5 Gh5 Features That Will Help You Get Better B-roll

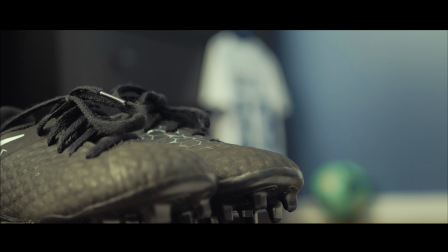Hello everyone, today I'm going to be sharing with you guys my top 5 Gh5 features that I use to get better B-roll. And here's a little sample sequence combining all of them.
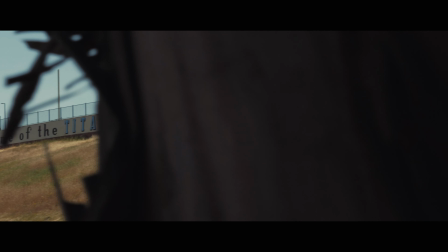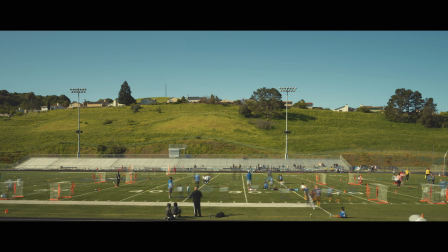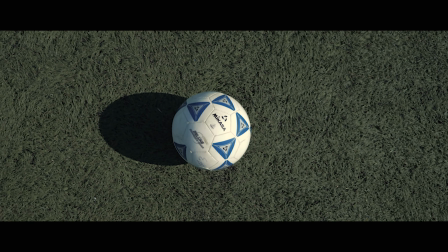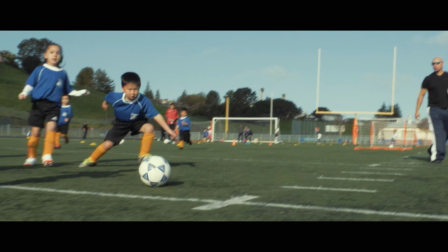Go, Bianca! Go for ball! Go for ball!
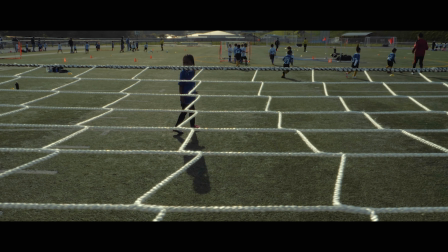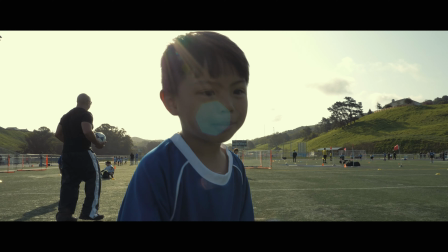Go! There you go! How you feeling? You feeling good? Yeah. Alex, how you feeling, man?
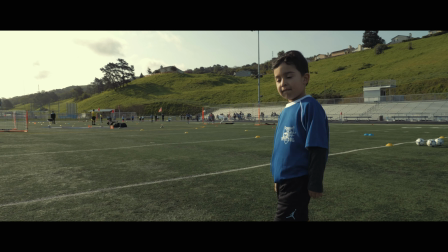You good, bro?
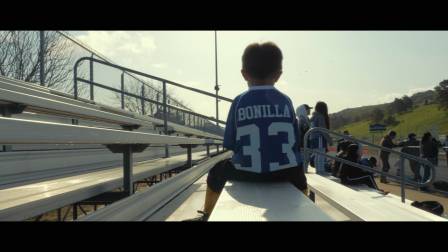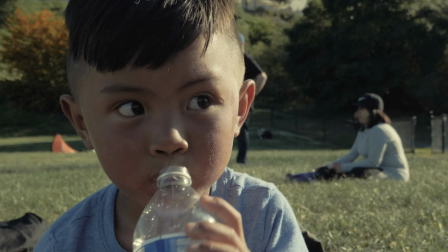Alright, so after you get your basic B-roll coverage, i.e. your wide, your medium, your close-up shots, you can use these features and techniques to add more variety to your shots.
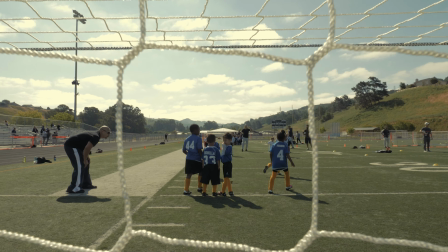In doing so, I believe it will make your sequences a lot more interesting and more dynamic. The first one is rack focus.
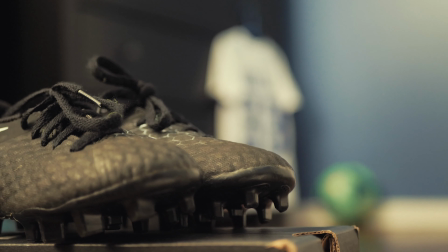You can use rack focus to guide your audience's attention from one subject to another.
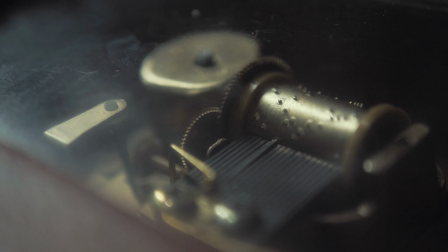You can also use this to reveal something. One caveat though is, this feature only works with native lenses.
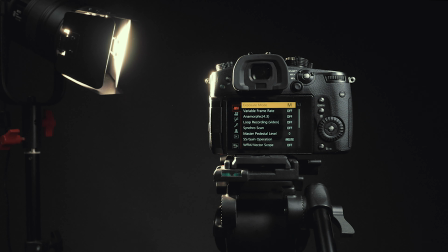To access this feature, go ahead and click on the menu button. And on the first tab, go ahead and go to the second page.
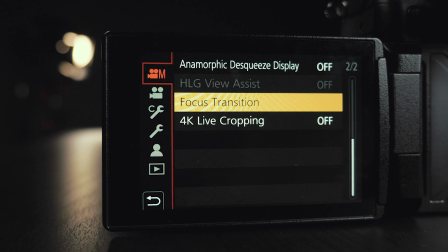Over here you should be able to find focus transition. Go ahead and select that. Then go to focus pool setting.
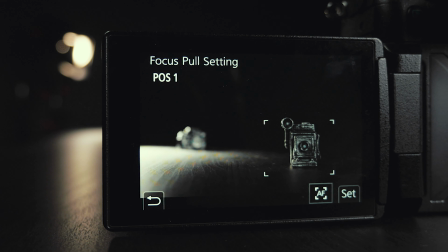Go ahead and select position 1 to grab the focus of your first focus point.
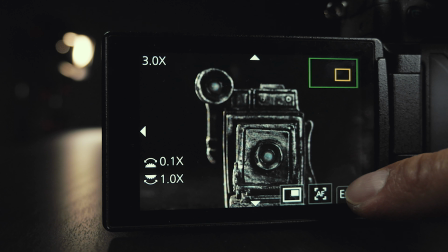You can either use autofocus or do it manually. And then hit set.
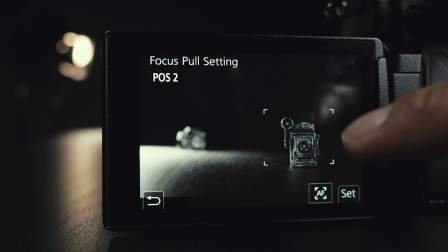Then select position 2 and do the same thing.
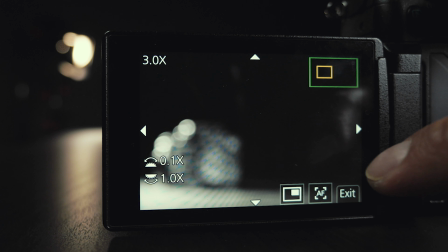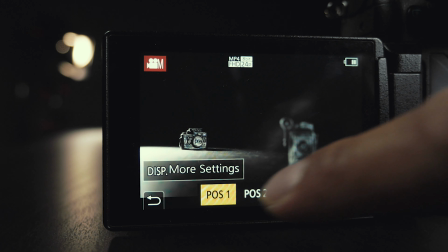After you're done with that, go ahead and go back and hit start. If you select position 1 or position 2, you should be able to rack focus.
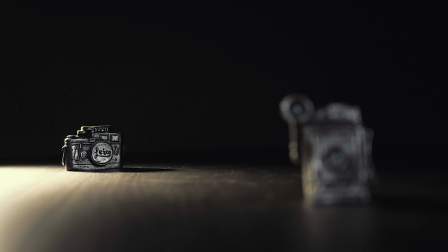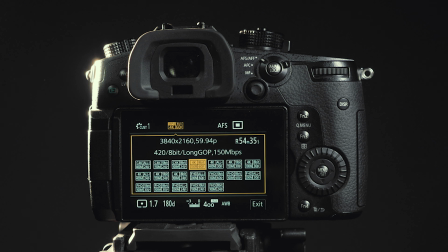The second one is slow motion. The Gh5 can shoot at 4K 60 or up to 180 FPS at 1080.
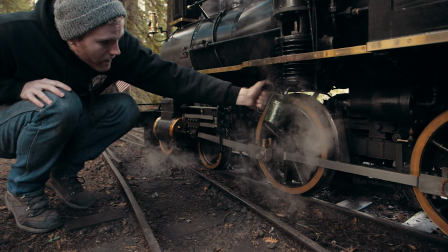A lot of people use slow motion to make their shots more cinematic. However, you can also use this feature to stabilize your shots.
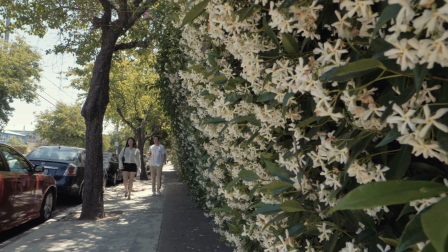And if you have subtle movements combined with the Gh5's IS, you can actually emulate a slider or a gimbal type of movement with this technique.
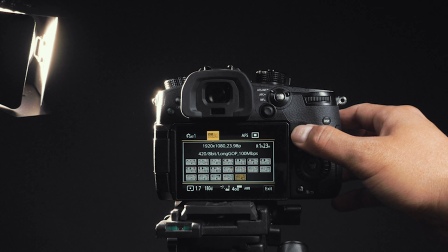To get 4K 60, go ahead and click on function 2 and just select 4K 60.
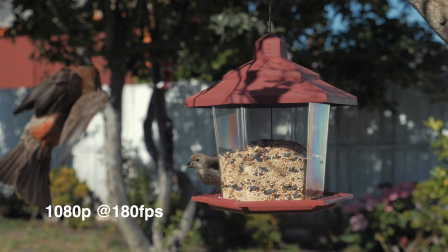To get a frame rate above 60 at 1080p, you're gonna have to turn on variable frame rate.
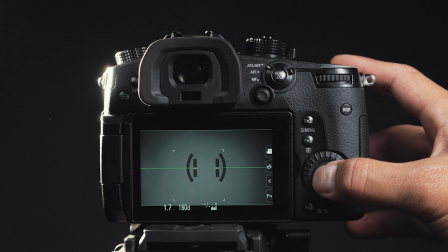To do that, go ahead and click on the menu button and turn on variable frame rate.
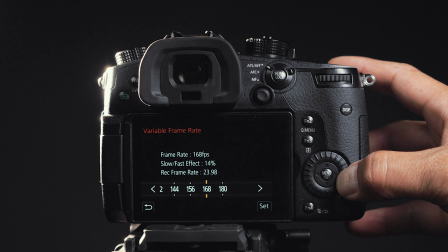And over here is where you can set a frame rate up to 180 frames per second.
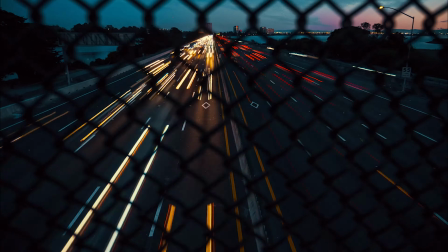The third one is time lapse. You can use time lapse to show passing of time or just to make your establishing shots look more interesting.
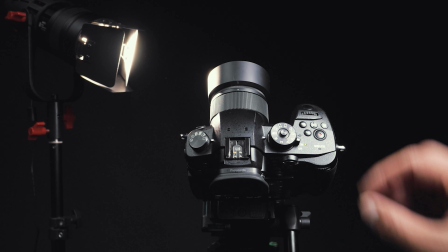To set up your time lapse, go ahead and go to your photo mode.
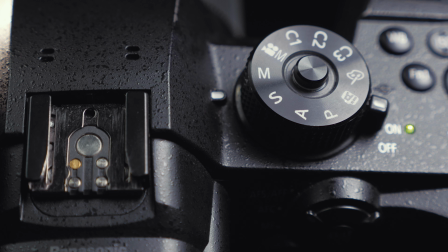I prefer to use manual settings in all my time lapses and rotate this dial all the way to the right.
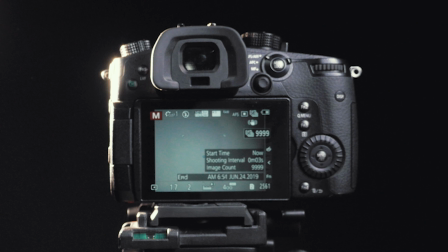This is your time lapse mode. And on your display, go ahead and select on this icon right here.
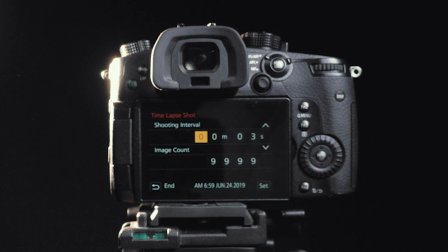And over here is where you can input your settings. The fourth one is Anamorphic Mode. In Anamorphic Mode, you're essentially getting a 5K image.
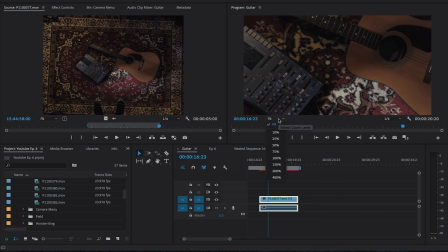And since this is bigger than 4K, I use this feature a lot if I want to add more movement in post.
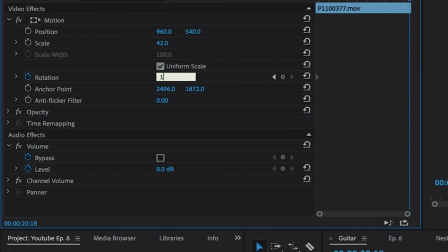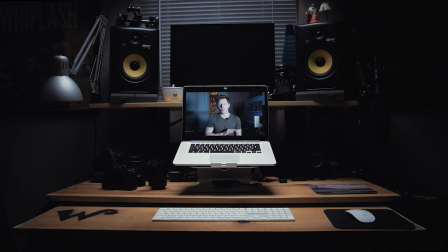Shotbot Miles actually did a great tutorial about this, so I'm going to link that in the description below.
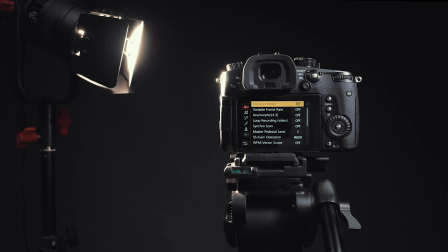To access Anamorphic Mode, go ahead and click on the menu button, and on the first tab, you should be able to see Anamorphic.